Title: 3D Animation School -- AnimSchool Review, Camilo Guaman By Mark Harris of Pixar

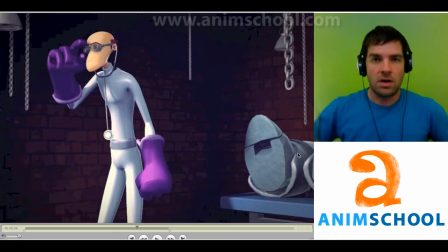242s
So overall, in terms of readability of your shot, I need to have a clear reason of I need to have a clear idea of what the characters are doing and what the relationship is,
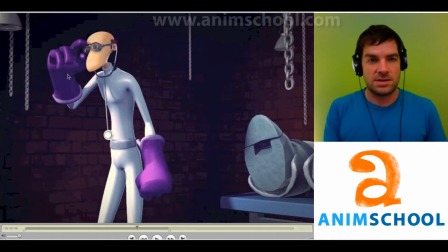257s
and what the main character here intends for this other character. Alright, so let's look at the animation part.
doctors, medicines.
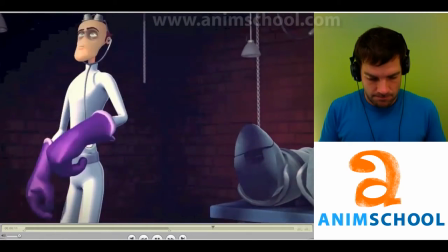267s But in the end, time is going to hunt you down and make the kill.
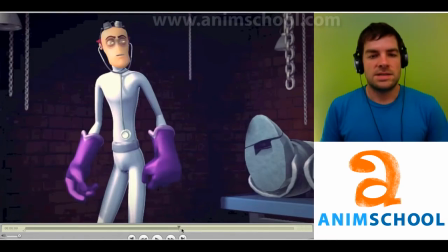273s
Alright, so let's look at some performance and gesturing. He does a gesture that is, time is going to make you kill, but what does that really mean for him?
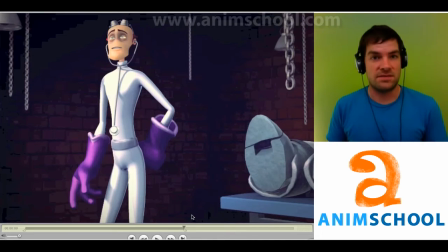280s
And when he's like, time, is he like, I'm strong? Or could it be something more specific? Like, the character is going to die, or I only have so long for him to live. Perhaps he grabs something that's going to save his life, and he's saying time and looking at the object that's going to save his life. More specific here.
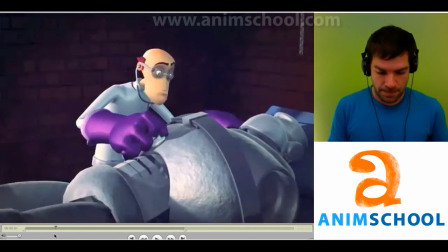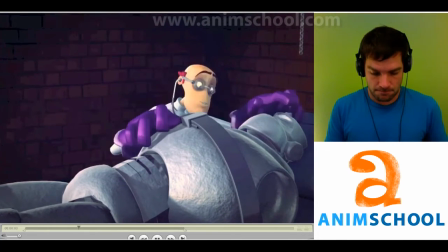301s It's like a predator. It's stalking you.
Let's look at attitudes in the face.
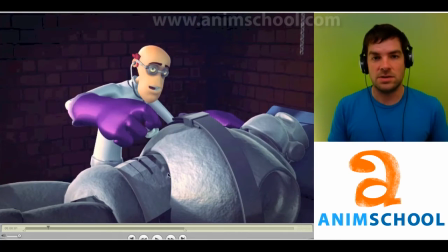306s It's like a predator.
What does he mean by that? Does he mean that this character is going to stalk his enemies?
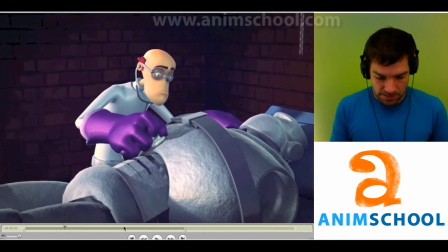314s
And so when he says that, A predator. you have the shape right here, predator.
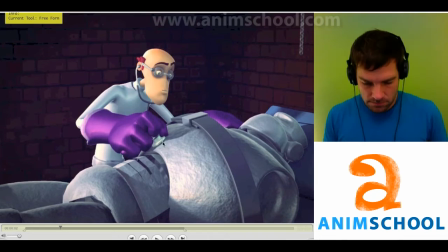320s
He looks a little questionable there. So perhaps his attitude could be more clear. Maybe he's more conniving at this point, in which you would want something like downturned eyebrows and maybe more evil expression.
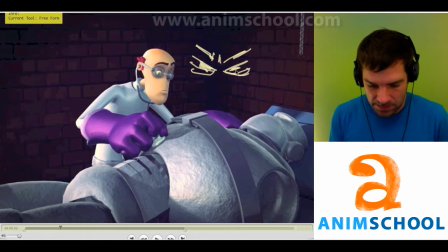339s
Something like this. Clear attitude overall.
It's stalking you.
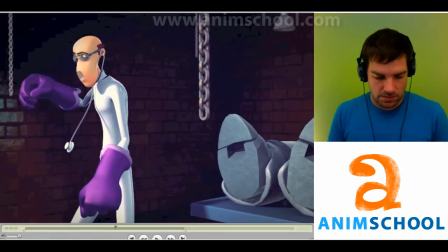350s It's stalking you.
What is that attitude?
Oh, you can try and outrun it with doctors.
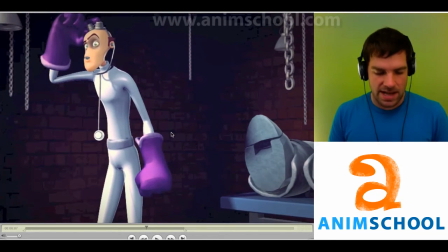358s
This is probably one of the most clear attitudes you have, and it's really only that of thought.
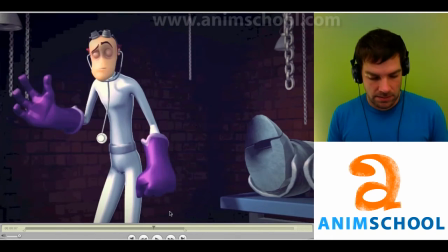363s
In general, to make this more appealing, you could probably settle down on the eyebrows in some of these places like this. I like the idea of a connected eyebrow here, but it doesn't have to be so extreme.
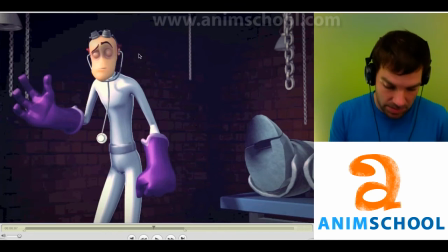377s
It could be maybe like this. A little less extreme, or less extreme than that. It could be something like this.
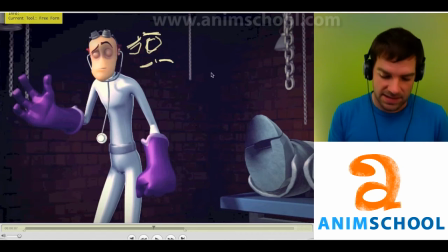396s
There's still a flow in between the brows, but it doesn't have to be like that.
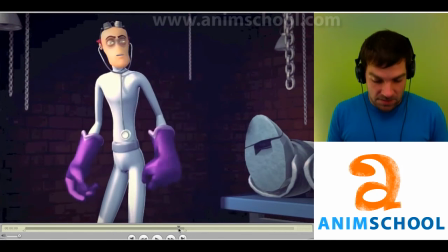406s Medicines.
Another thing you have happening here is the eyes closing at different times.
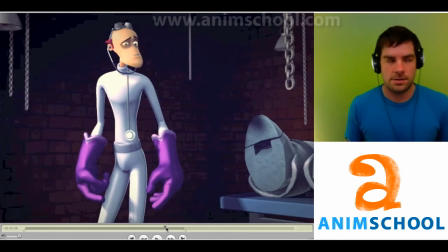411s
And typically you don't really want that unless you want a character that seems kind of goofy, something like that. So close those at the same times, or close those eyes at the same times.
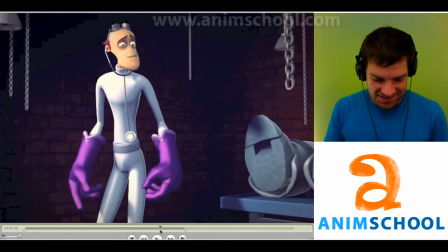424s
Close those eyes at the same time. This feels weird that we have a pupil moving over when the other one's not.
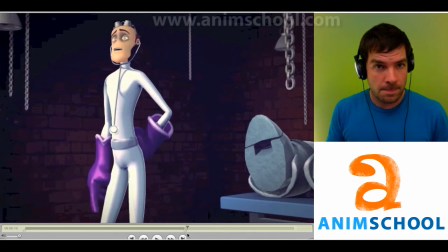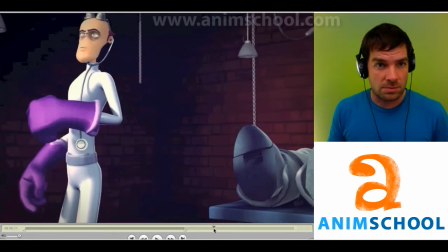438s
And I'm just taking a pass in the eyes right now overall. I'm looking for things that cause questions for me, like what was that?
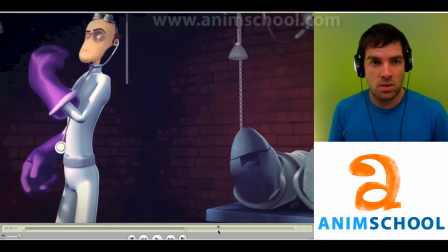444s
What did that mean? Here you have one eye moving and the other one's not moving at all. I don't know if that means
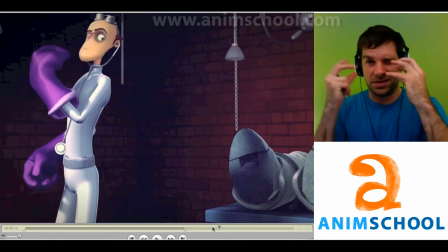453s
something overall should be helping that other eye move across so they still feel somewhat connected, and that the other one's not a separate robotic piece than the other.
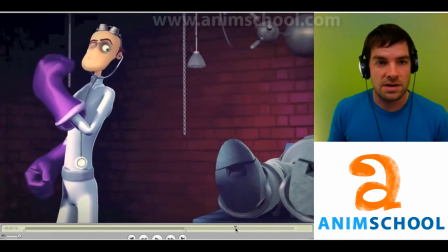465s
Also, your character in general, polish-wise, is very stiff here. I can tell you're not really moving anything in this area.
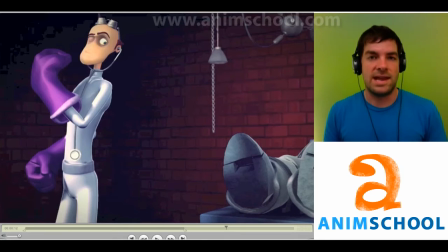472s
So you want some kind of keep alive. And the only thing keeping you alive right now is the camera. If the camera was not moving, I'm sure the pixels right there wouldn't be really buzzing. And you want little pixels to buzz overall. So your camera is helping you with that, but you also need the animation there as well.
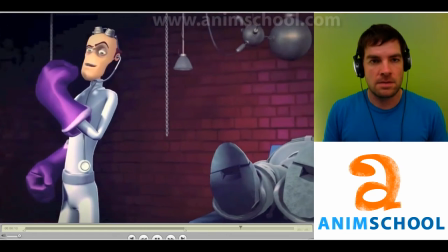485s And make the kill.
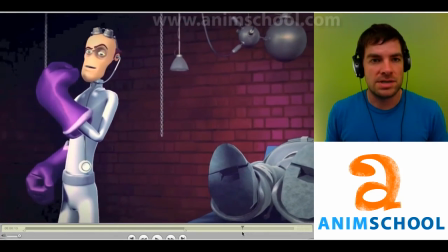487s
You have like these one-frame eye pupil transitions right there.
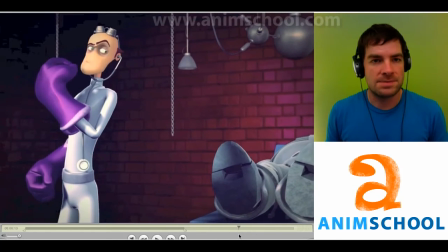493s
It snaps to it.
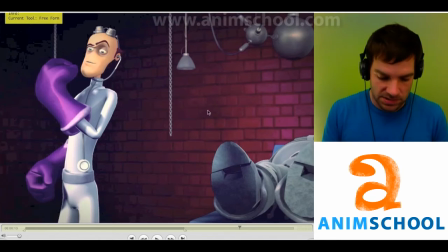493s
Give that at least 3, and maybe the spacing of those transitions, if those are your 2 poses from over here to over here, the spacing of that pupil moving over, given this is the giant eyeball, would be something like 1,
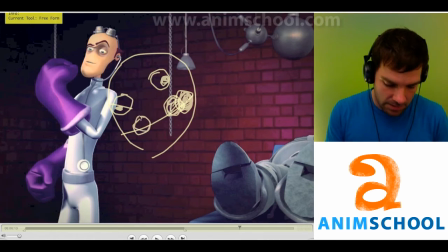513s
maybe a slow out, 2, and then slow out here, slow out, something like that. So there's at least 4 frames in there, and the middle isn't that important, but you need at least 1 or 2 more frames in here
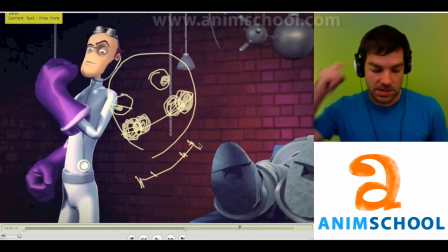526s
of these pupils moving, something like that. This is a spacing chart.
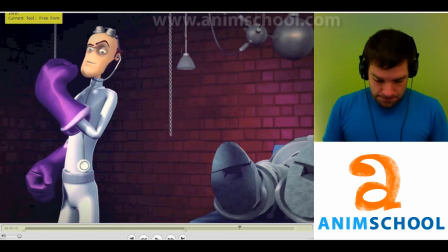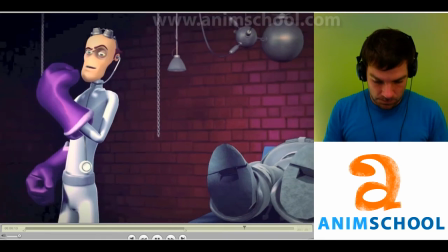536s Make the kill.
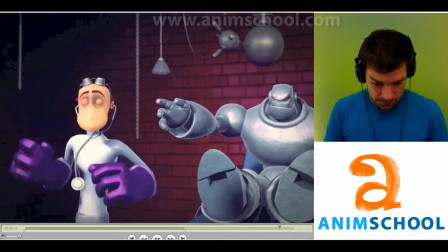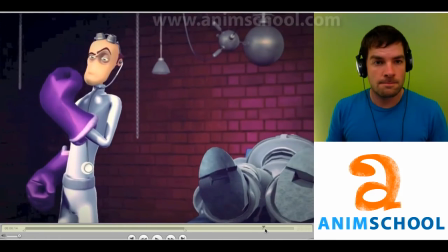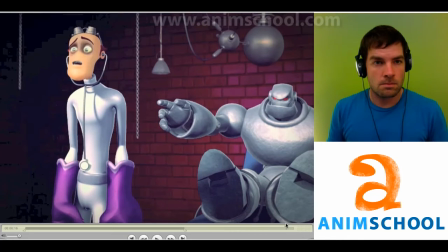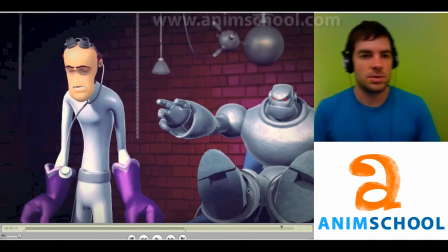554s
And you've got, if you watch the path of his shoulders, if you imagine watching this in profile,
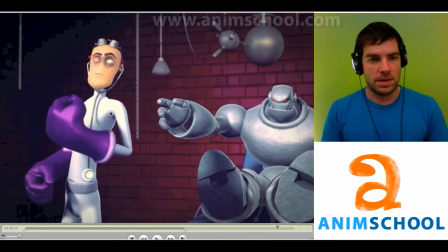562s
you have a bend in the torso that's forward bend here. There.
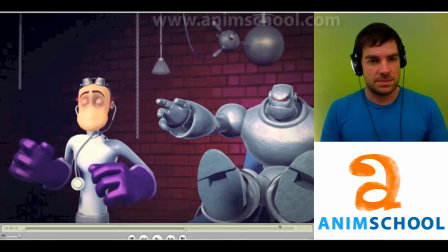571s
But it snaps into position if you watch the spacing.
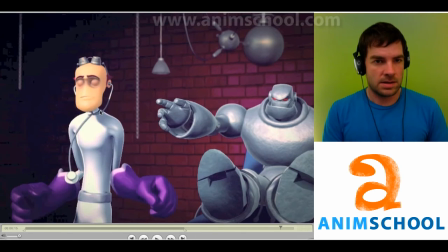575s
If you were to trace maybe like this back little corner of his neck, it goes from down here to up there to up there. It's pretty extreme spacing, so you want to smooth some of that out. And it's also not on a very clean arc. Perhaps this piece right here, your bend is more forward so that the arc
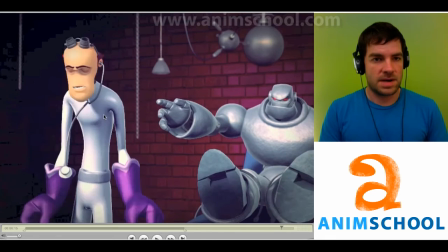592s
of his body is a little clearer.
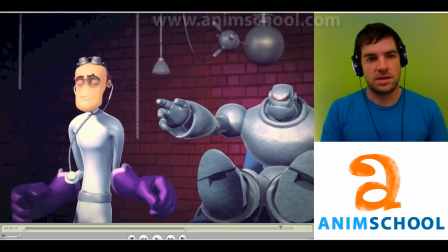595s
And you can also tell in the way that his shape of his head juts forward all of a sudden.
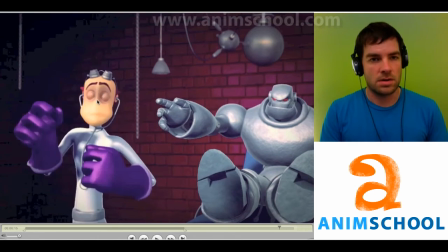602s
It's backward and juts forward. So you need more blending shapes in between here.
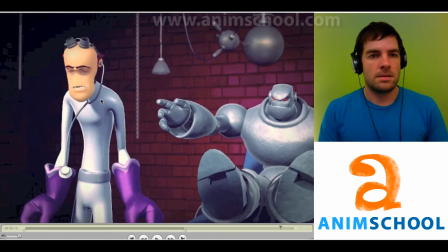607s
Or more specifically, you need better spacing from the poses you even already have.
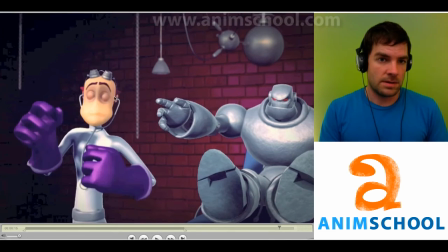613s
So another reason you can tell is with this ear right here. As it comes up, comes down, goes up, goes over, goes back.
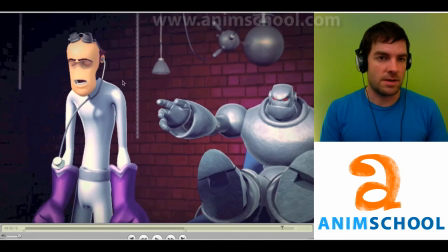621s
So it's got kind of a jagged shape. You want all that to be somewhat smooth in here.
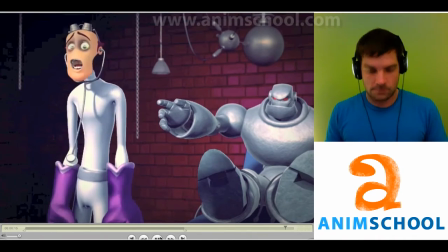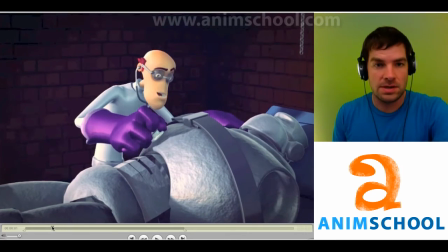632s It's like a predator.
Another polishy thing when you get into it, I like that you're leading this move with the elbow. This is nice. But again, if you watch the fingers and the wrist here, you seem to, if you watch this corner right here, it seems to get caught in space.
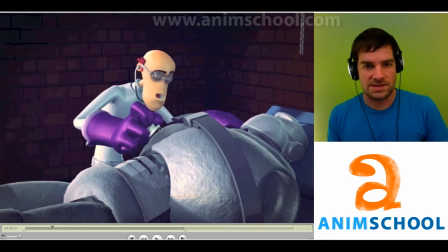652s
Moves up, gets caught, and then slams down. Now, anything that's falling onto something, if you watch the spacing of this, you have a very even spacing here.
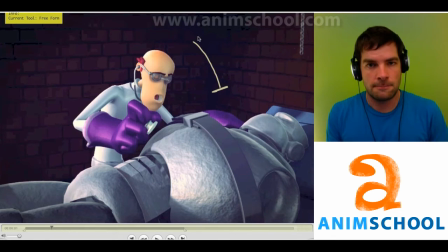665s
Something like this is the path of landing on it. Your spacing right now is very even in between here. Since it's falling down on something, you could have a more specific spacing with gravity helping out.
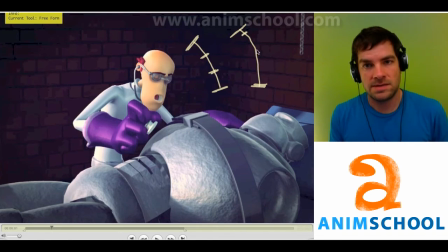680s
And you space it like this. Boom. So you have more frames at the top, and then you slam down on the bottom, and then maybe after that there's like a small bounce, 1 or 2 frame bounce in here.
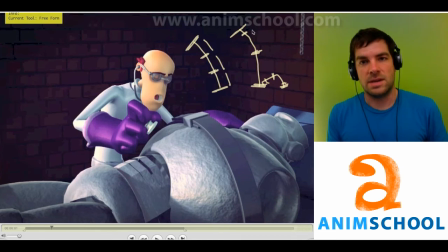693s
But again, we're avoiding very even spacing, all of these spaces being the same versus getting longer and shorter as we go.
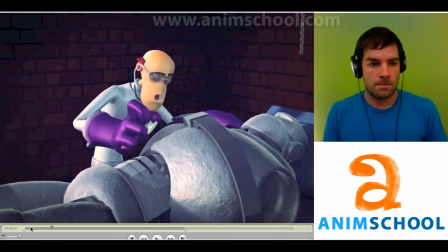Also, as you move this hand, see if you can get the shoulder to relate to this. The shoulder helps move the hand over.
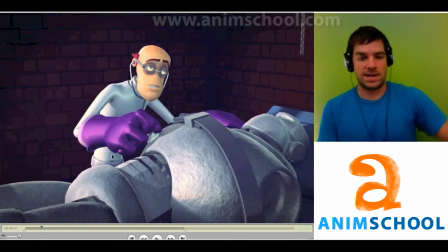713s
Also, if the shoulder is going to move, it also moves my torso. My torso has to move over to keep balance while this big hunk of meat comes up. So the torso is also going to want to help the hand reach its goal. So the whole body's used in movement here.
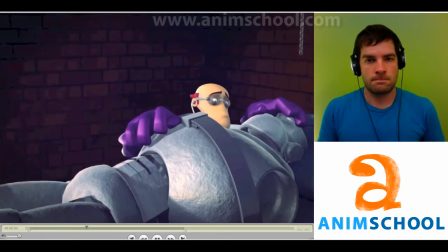730s It's like a predator. It's stalking you. Oh, you can try and outrun it.